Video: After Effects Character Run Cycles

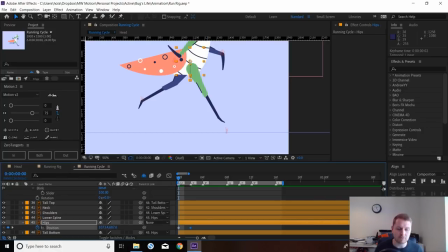I'm just going to quickly show you one of my favorite scripts that I like.
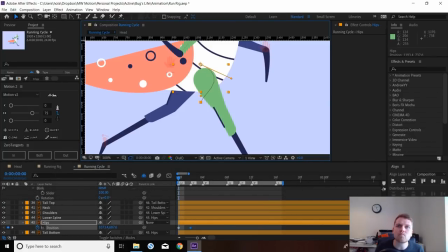So these are called tangents, which when you move them, that's how the motion path works. I find them to be quite annoying. So if you have this zero tangents, if you click one keyframe here, I can turn off the out.
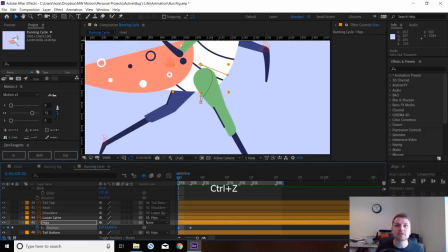On this one, I can turn off the in. Just gonna control Z both of them, or you can select as many keyframes as you want and just click both.
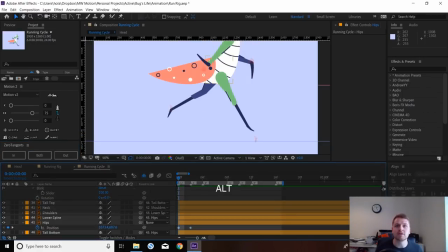So now we know when we're in the graph editor that things are just going as we want, from a straight up to a down,
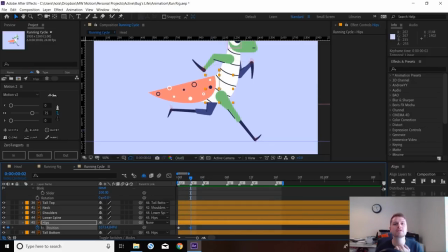without any left and right movements, because I prefer to use the speed graph,
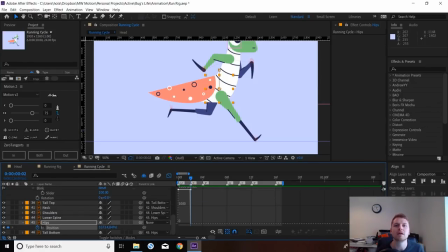which is this one. and it kind of affects it differently with those tangents. Tangents are great, don't get me wrong, but I like to put them in when I need them.
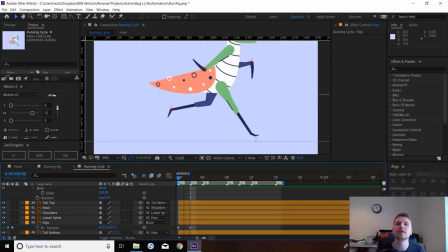Because this is a simple up and down, I don't need any tangents getting in the way. So the passing position will probably get a bit lower. That's where the weight is properly absorbed.
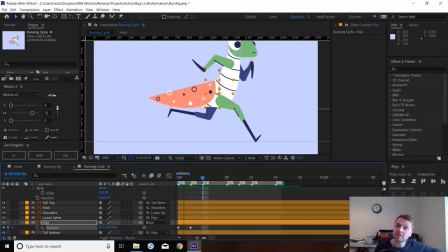So that makes contact, the foot would then absorb the weight, and then somewhere around here we'll be popping back up, so maybe back to our passing position, the contact position, sorry.
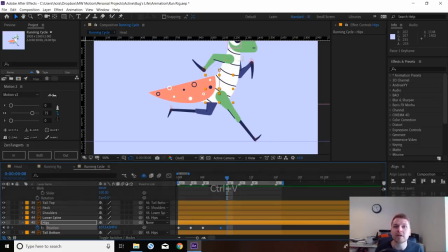So I'm just going to copy that for now, and then back to the up, which is here. So this would be kind of our, just going to move that into the middle so we got like even spacing so far.
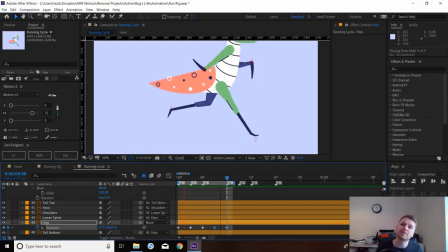So this would be kind of our rough torso movement, and we'll start to move the limbs around this.
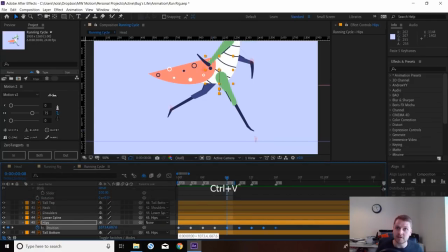Just going to copy all these frames and complete the loop.
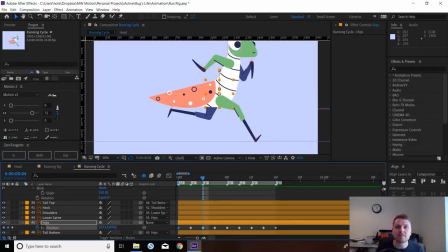One thing I like to do, because I'm favouring up positions, is I like to give them a bit of hang time.
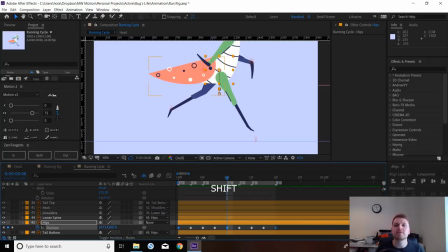So I'm just going to select these three keyframes, jump into the graph editor,
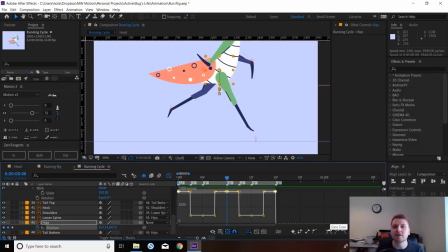and I'm going to click Easy Ease. Actually, let's simplify this for the time being. I'm going to remove all the keyframes bar
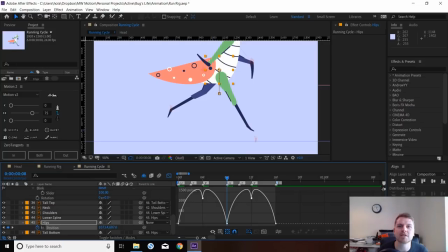our ups and our passing positions, and we can see if we can get this to work with just using the tangents that I was telling you about earlier. Right, so up positions, I'm going to first click, let me demonstrate the difference first.
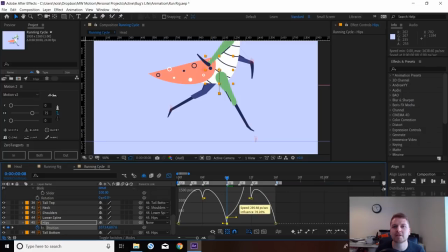Currently, keyframes by default are, I don't know what it's called, I prefer to use continuous Beziers.
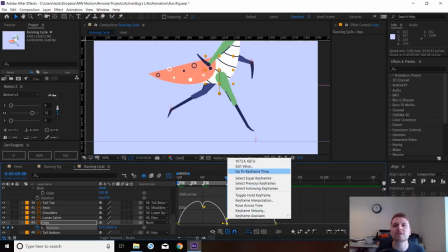Let me just double check actually, keyframe interpolation.
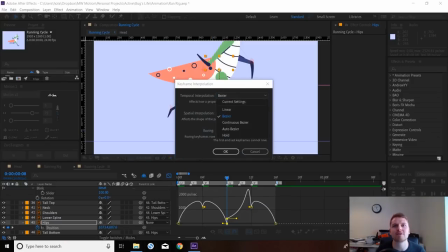Okay, so they're just a standard Bezier keyframe. I prefer continuous Bezier, and I'll show you why.
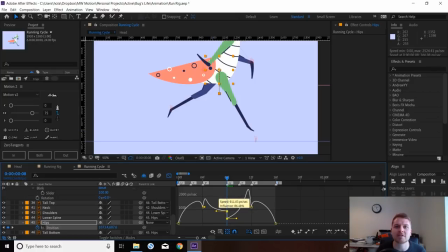When you're moving these, the ins and outs here work separately, so you can have different easing speed on the in to the out, like this, and you have this line in between.
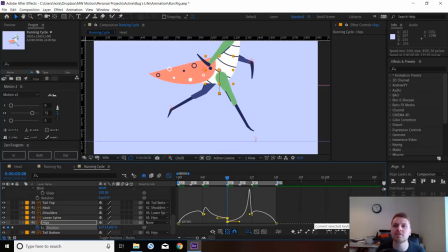I prefer it to be like kind of smoother motions, so if you click this button here, converts it to a continuous Bezier. So when you adjust the ease in, it influences both sides of the graph, the in and out, and how that looks in